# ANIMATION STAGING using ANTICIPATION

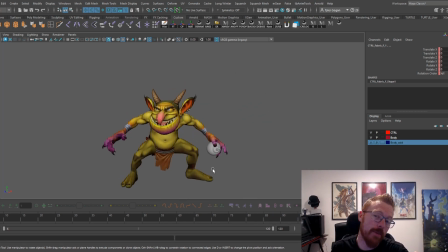[0:00]
What's up, guys? Gogan coming at you with another extended video. Okay, today's video is about staging and animation and telegraphing your animations. Okay, so today we're gonna walk through this goblin animation of him pulling the bomb out of his throat and throwing it.
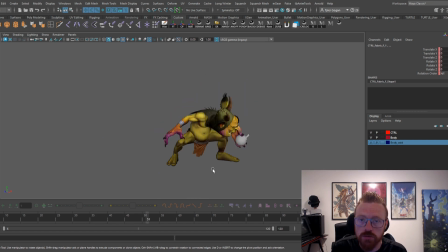[0:18]
Okay, things that I want to like make point out right about this lesson is in the quick video is that. Like, this lesson is about creating an instance where you're telling the player exactly what is going to happen.
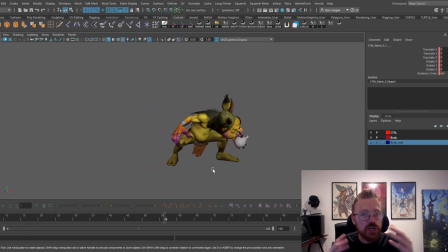[0:34]
You're anticipating the player to know what the enemy is going to do next, right? And this is a big part of an animator's job in a gaming studio, is like being able to tell the player what is going to happen next or what the enemy is going to be doing next.
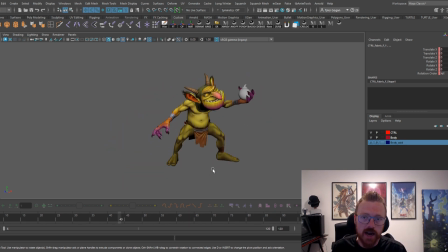[0:50]
And he has this character has a lot of really big anticipations or a big staging moments where he really like tells the player, I'm about to throw this bomb. Look at this bomb. I'm going to throw it. Here I go. I'm throwing it, right? So we're going to walk through this tutorial today. So let's get started.
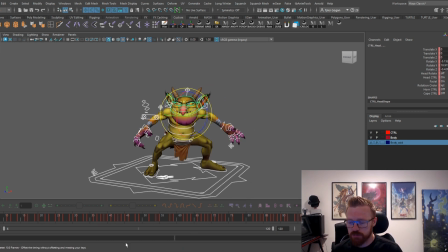[1:09]
This rig is a pretty good rig, by the way. I found it over at, let's see, what's it called? Animation Methods. It's called Animation Methods. It's a pretty good rig, right? I'll leave the link to the rig down in the comments, or down in the description or whatever.
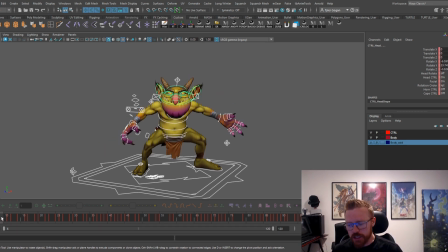[1:27]
But yeah, it's a fun rig. Some limitations with it, and you'll see them as we go through the animation.
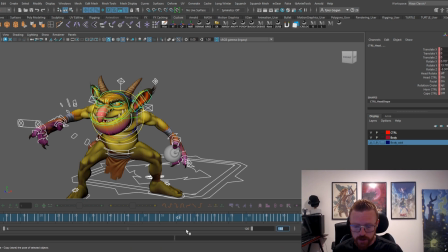[1:34]
But in general, I enjoy the rig. It's a fun rig. It's a fun little beast, a guy. You know, I was looking for a rig to use for this exercise, and I saw him, and I'm like, you know what?
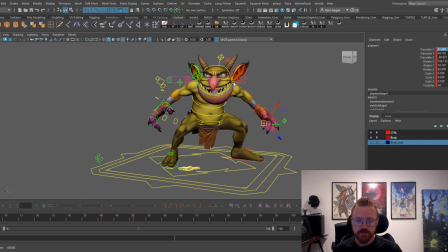[1:47]
Let's use him. Okay, so I already have the idle pose built out, right? Obviously, we don't want to spend all the time in the video building out an idle pose. Okay. Something, you know, just as always, a few things I want to point out about the idle pose. Okay, it's a very clear silhouette.
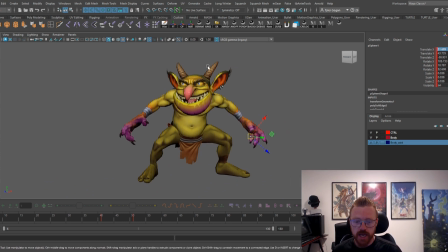[2:04]
Okay, this goblin, very wide stance, very wide arms. Okay, the hands aren't quite twinning, right? One's lower than the other. The fingers are kind of just a little bit enough different. This one is more of a silhouette.
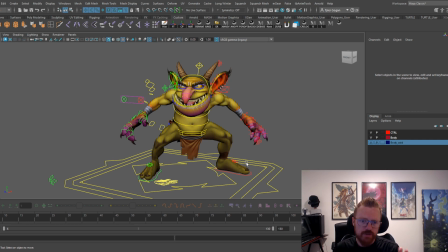[2:19]
This one is more of like a back face or a front face of the hand. Okay, and one is lower than the other. Okay, these feet are two different positions, and yeah, it's a very just clear silhouette. Okay, and that's a big thing when you're doing these enemy attacks in games, like very clear silhouette,
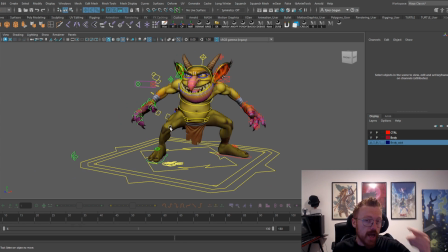[2:37]
and they use these very clear silhouettes so that like you know what enemy it is, not only in the color and the shape and the size or whatever, but the silhouette also plays a huge role, because as the player goes through the game, if you have like these guys in a bunch of different silhouettes,
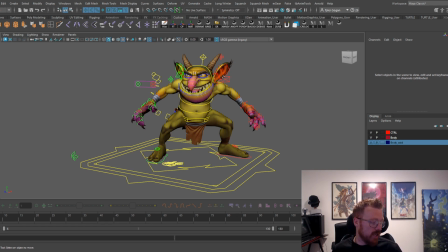[2:55]
then you know it's really honestly going to confuse the player on what they're like fighting. Okay, and so it's good, and some games will be really fast paced, right? So it's really good to have a really strong silhouette, and that's what we got with this first pose.
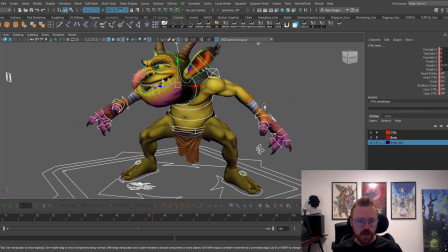[3:13]
Okay, so with our first pose, we have it right here, right?
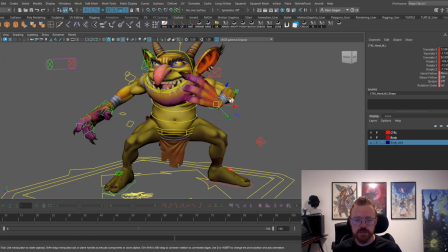[3:20]
Now we're going to go ahead and have him reach down his gullet. Okay, he's going to stand up for this. Tilt backwards. And I do got to say, it's fun reanimating this with you guys.
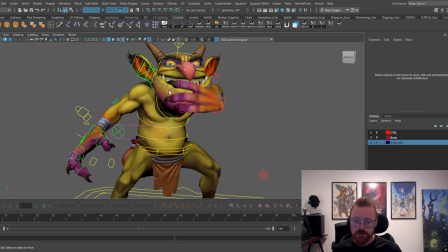[3:40]
It is really fun doing it.
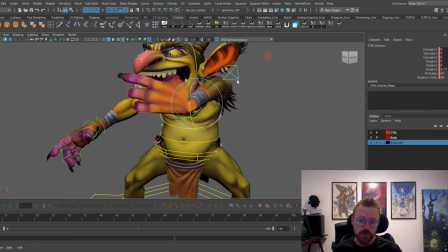[3:42]
You know, I honestly animate it before I do it with everybody, and it's a lot of fun.
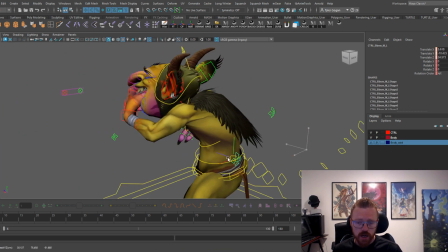[3:51]
So we go through here. Shoulders, I always try and make sure I point out the shoulders.
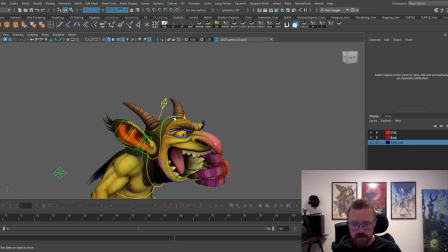[3:58]
Shoulders are a big thing that's missed, okay, in animations.